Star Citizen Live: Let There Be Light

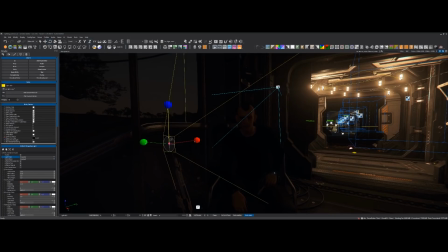Finding a good kind of brightness value for my key light and turn it into a projector and shine it at him.
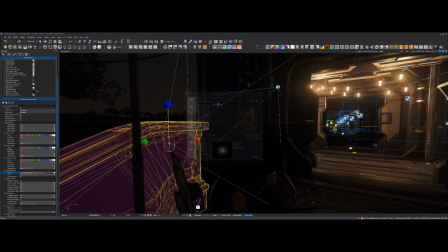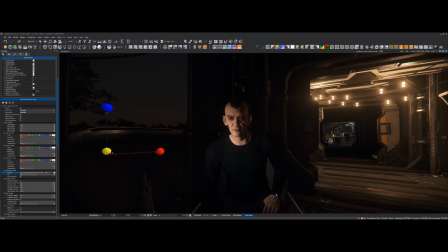And find where I want it to land.
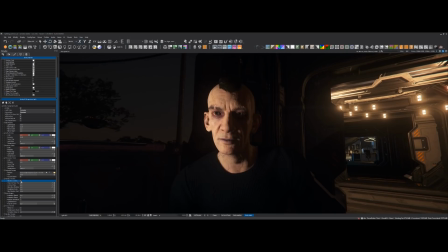something like that. Turn on shadows, of course. Get some nice self-shadowing.
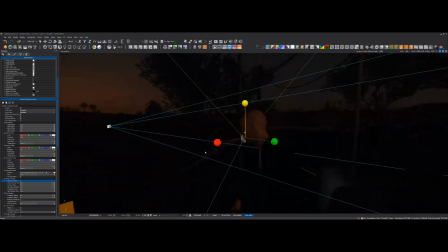I'll try and just move it around a little bit and see if I can find something kind of cool.
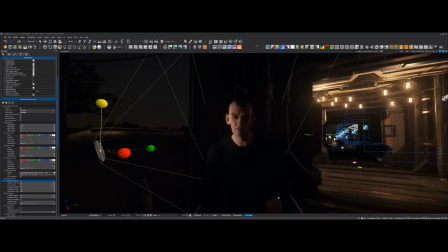So I mean like for the real Klim, you know, we had some very dramatic lights because that that kind of lent itself to his his seedy environment
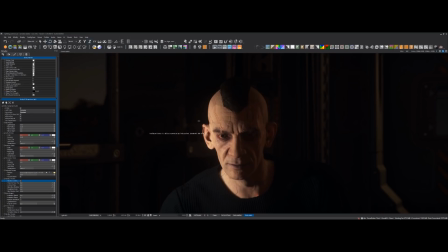so I'll do something a little bit similar I mean his face just begs for some sinister looking lighting yeah it cannot be understated how important lighting
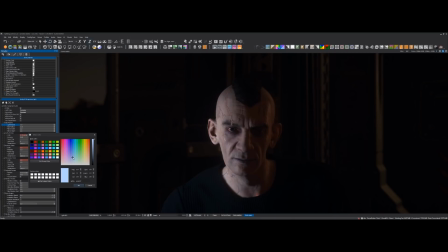is especially for characters when you had it there and it was completely blown out
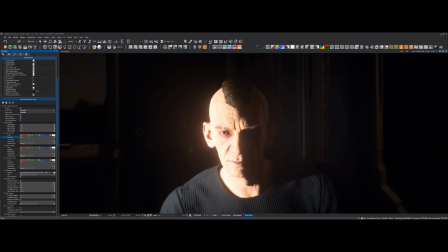you know he just looked kind of weird and off-putting but now he looks yeah
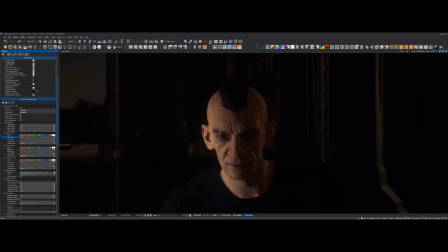yeah you can light something really bad really easily let's find a nice kind of midpoint here let's let's go with this um and let's let's find a nice color um it's always interesting
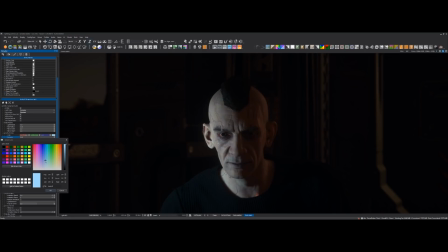kind of picking a color uh sometimes you've got to be careful because the more saturated you get you can really start making human skin look really sick and uh and dead um Let's go with something like from Mandy. That would be kind of cool. We've got a little bit of frame rate slowdown here.
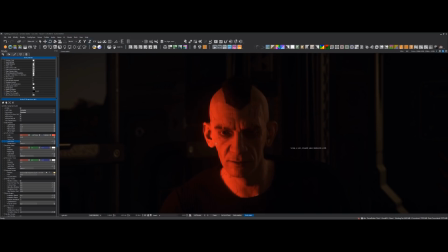Is that happening in the engine, or is that just our video chat? I think it might just be the video.
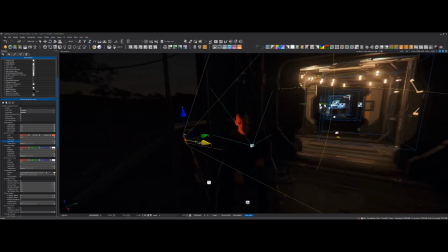My frame rate's looking pretty good at the moment. Oh, wow. We're working with what we got.
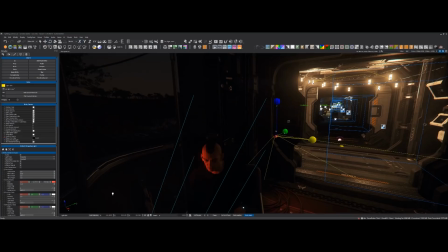Yeah.